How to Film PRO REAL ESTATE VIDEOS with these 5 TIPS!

One of the biggest pet peeves I have whenever I'm doing real estate videos or I see other people's real estate videos is when the windows look like just a white square.
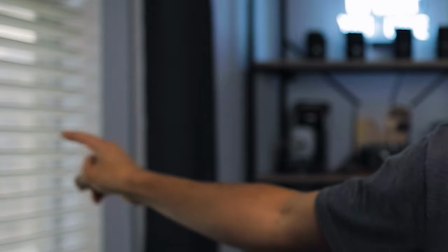(8:23)
Like even in this scene, even my YouTube scene, look at this, you can kind of see the detail out there and it just makes it look so much more, you know, I guess like higher quality to me, especially if this was just like a white square, it just wouldn't look as good. And so that's one of those things that really just I want to focus on is always making my videos a little bit better to stand out and just look higher quality. And so doing this enables me to look outside the window or at least get some detail to where it's not just like a white square.
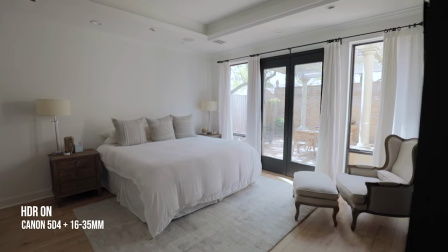(8:52)
So at the end, it just always looks like a higher end video.
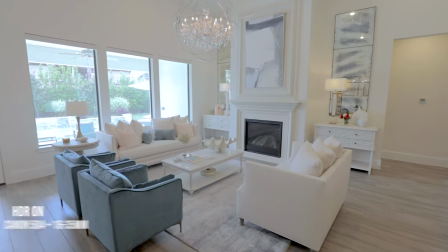(8:54)
And especially if there's something that you want to see out the window, like maybe a pool or a nice backyard or maybe some nice, you know, greenery or something back there.
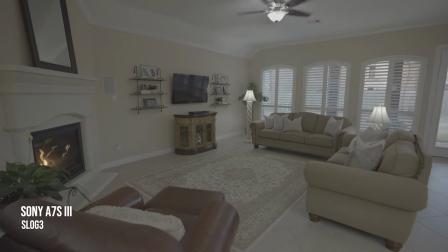(9:02)
This is where this comes in handy. Now, if your camera doesn't have an HDR mode, what you can do is shoot in log if that's something that your camera supports. My 5D Mark IV doesn't have that and so this is basically my workaround for that. But if you shoot in log and you know what you're doing in editing and you can grade that pretty well, that's going to capture a lot more dynamic range for the windows and the shadows where you can have more control in editing.
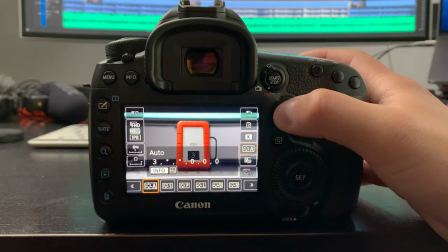(9:23)
But if you don't have log like me, you can manipulate your color profiles to maximize the most that you can get out of them.
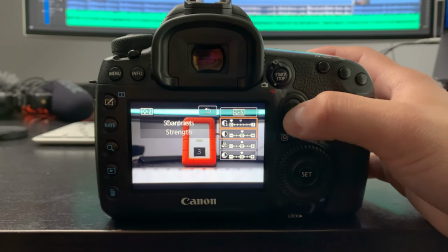(9:29)
Basically how I'm filming in this video right now i don't have logs so basically i take the standard profile and i just drop the contrast
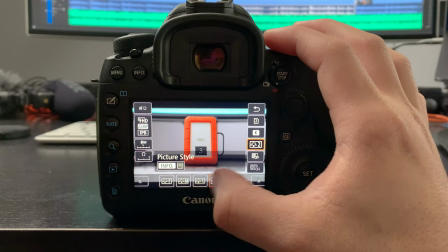(9:36)
all the way down and i drop the i drop the sharpness all the way down and so i can have a lot more flexibility in post i mean as much as i can then in editing i can add as much contrast sharpness and all of that and so i find that that works also a lot better while i film in hdr mode to just maximize everything well that's pretty much it for this video guys leave a like if you enjoyed comment down your thoughts on some other real estate video tips you might have and subscribe to the channel if you haven't already I would love for you guys to be a part of it and I'll see you guys in the next video see ya